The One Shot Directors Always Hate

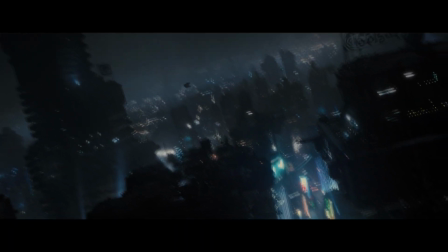[4:10]
Zooming can feel less controlled because it changes the composition dynamically within a single shot, rather than setting up a new shot with more precision.
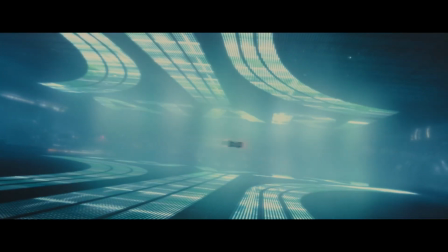[4:19]
When you use a zoom, all of a sudden almost all of that control feels completely missing. By choosing to go from one very set pieced and coordinated point of control,
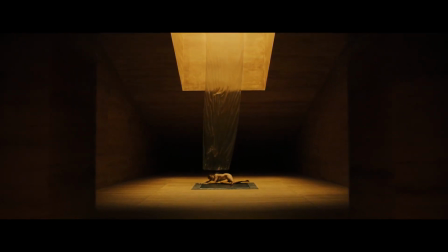[4:28]
you risk losing all that you have built and designed by zooming in on an area that all of a sudden
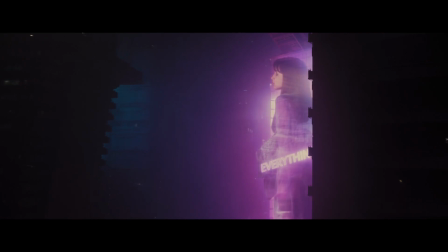[4:33]
is different to what you had expected and might be something you're not sure would look good on camera.
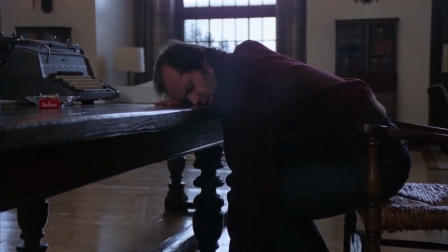[4:39]
It also just feels weird going from one type of frame piece to another in that same continuous take because it just looks kind of strange. It looks like you are purposely making a mistake or that you're recording something from a handheld home footage type of camera.
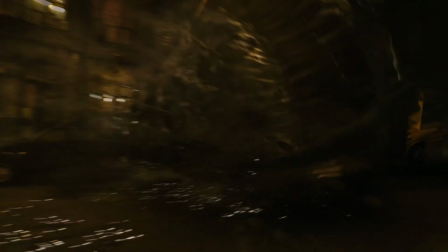[4:53]
At the end of the day, it doesn't look professional.
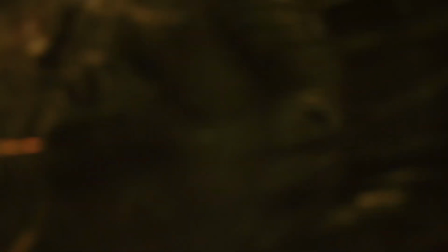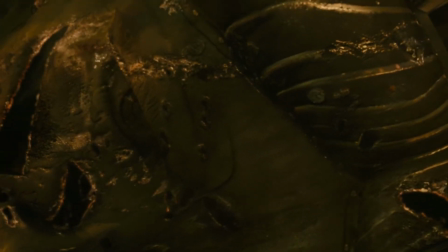[5:02]
Most cinematographers would argue, if you do want to go close, why not just create a whole other setup to get exactly that?
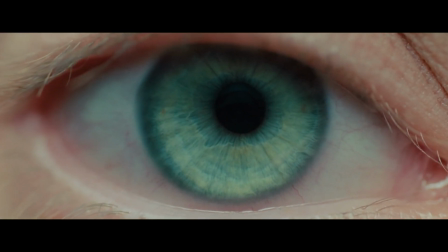[5:08]
They would much prefer to have an extreme close-up to achieve that exact thing in a more controlled environment.
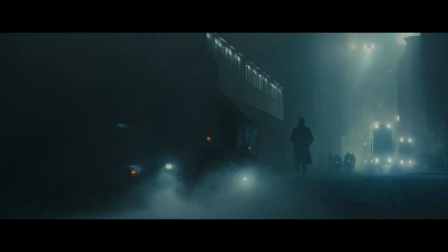[5:15]
But what if you didn't have the time? Or moreover, what if you didn't want that type of shot, but you preferred a slower or faster pull-in?
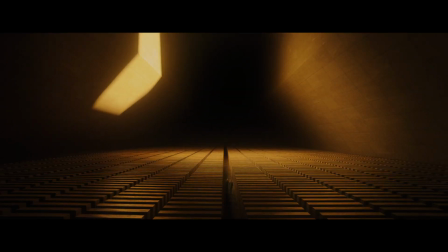[5:22]
Can you make it look professional? And if so, what can a zoom type of shot tell us about a scene?
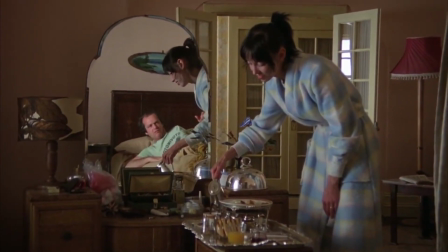[5:28]
The first thing to know about a zoom is that because of how rarely it's used, it often stands out compared to every other shot.
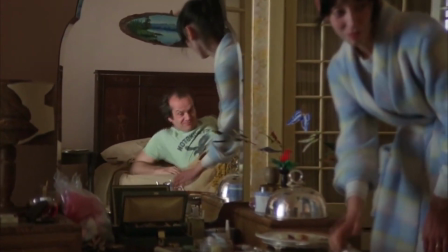[5:34]
This can actually be a great thing because its difference and uniqueness is so visually eye appealing
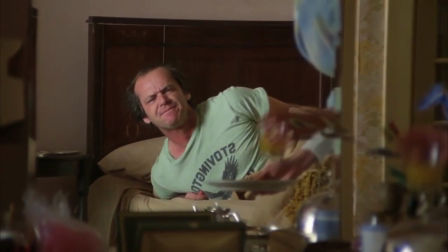[5:40]
that it can give you a moment or a scene that has that extra bit of style and flair you'd rarely get otherwise.
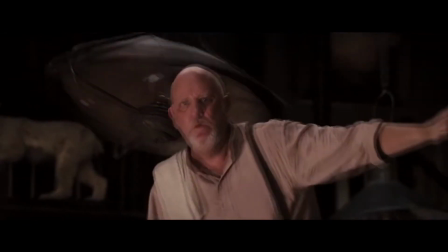[5:46]
Take the film Django Unchained with its use of the crash zoom. Here these moments are incredibly quick.
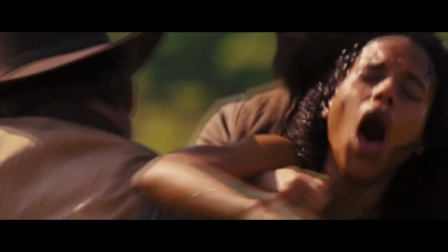[5:51]
They are a fast piece of lens movement that you'll see and in Django Unchained they're used to a very purposeful effect.
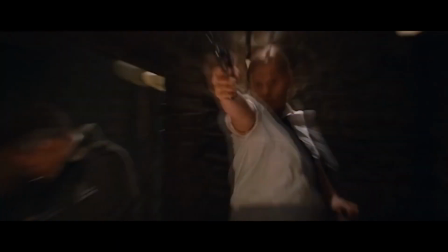[5:57]
Only in moments of critical junctions or something extraordinarily powerful to the narrative are these crash zooms then employed.
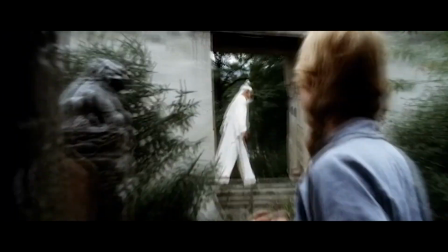[6:05]
Like showcasing a curious reaction that will turn the story on its head or an emotional outburst at a key point of what will become a violent climax.
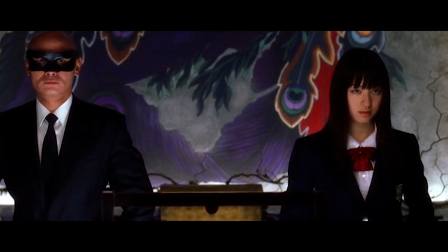[6:13]
By choosing to do a crash zoom here, it highlights a very important part of the story to the viewer and it does so in a tremendously efficient action.
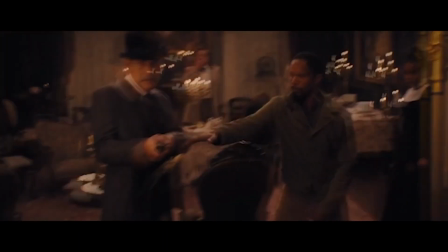[6:21]
We instantly go from a wider type of view, which is the norm, and crash into a close-up that is pivotal to changing everything that we've known so far.
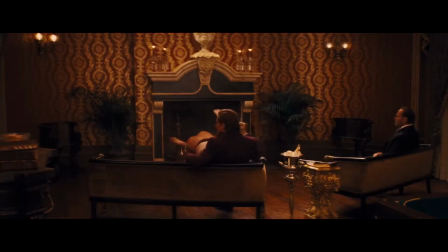[6:34]
How fast everything happens in the zoom is a reflection of how fast everything is changed in the story.
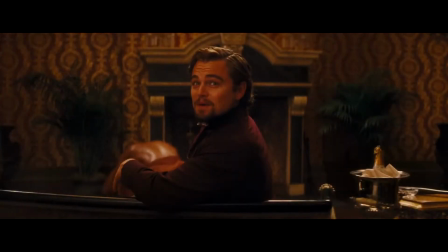[6:40]
And if you chose to shoot this in two ways, one shot being a wide and then cutting to next being a close-up, you lose that type of speed.
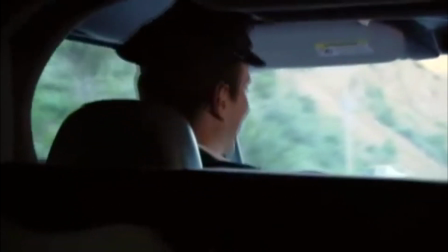[6:48]
The next reason you might consider using a zoom is for comedic effect.
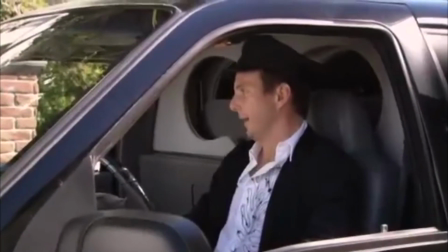[6:51]
When you use a zoom here, especially one that is a bit slower than a crash zoom, you can emphasize a sense of awkwardness in the comedy.
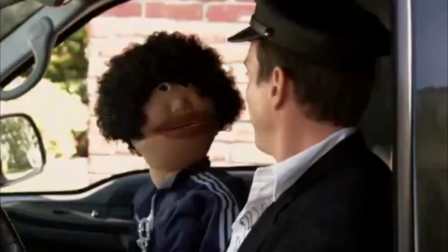[6:58] Hey yo daddy! How's it going brother?
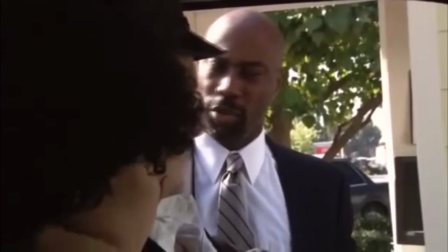[7:04] You wanna pop the trunk and roll the windows down please?
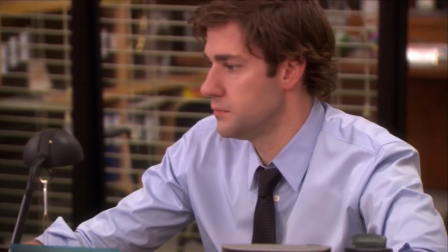[7:10]
In moments like this,
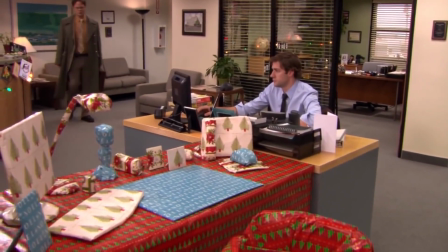[7:12]
I especially love zooming in on a face because it highlights the awkwardness of the situation and it makes whatever the character's reaction is going to be,
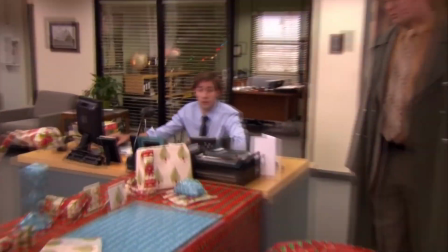[7:19]
some are so hilarious to watch because everything is amplified.
You're so pathetic, how long did this take you, 3 hours?
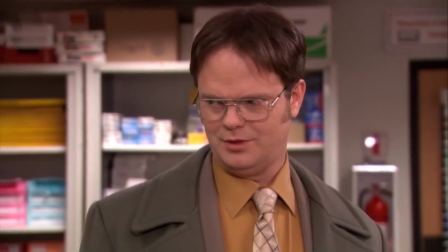[7:26] 5 minutes actually. I am a black belt in gift wrapping. Yeah, no such thing. They don't give out black belts for things that are stupid.
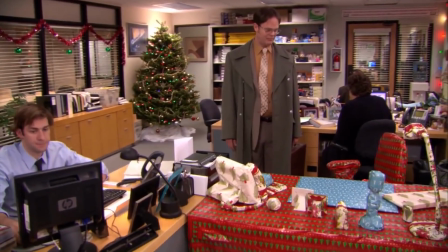[7:34] Well I hope it was worth it, because I'm going to take it apart in about 5 minutes. I think it'll take you a little bit longer than that.
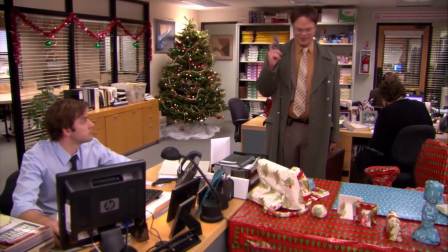[7:40] Really? If I can skin a mule deer in less than 10 minutes, I ought to be able to cut my-
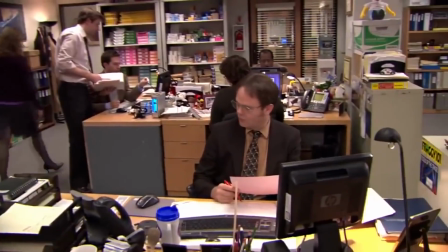[7:48]
It also keeps things flowing continuously.
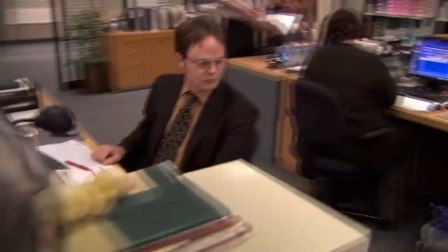[7:50]
Using a zoom especially for stories that aim to be a mockumentary helps to not break the action or dialogue of different scenes.
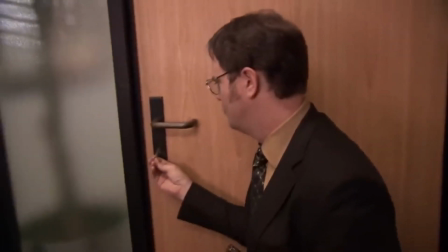[7:57]
Instead of cutting to get to a reaction you need from a character at a certain point of time, you can just zoom in quickly on them and then pull back to return to what's happening.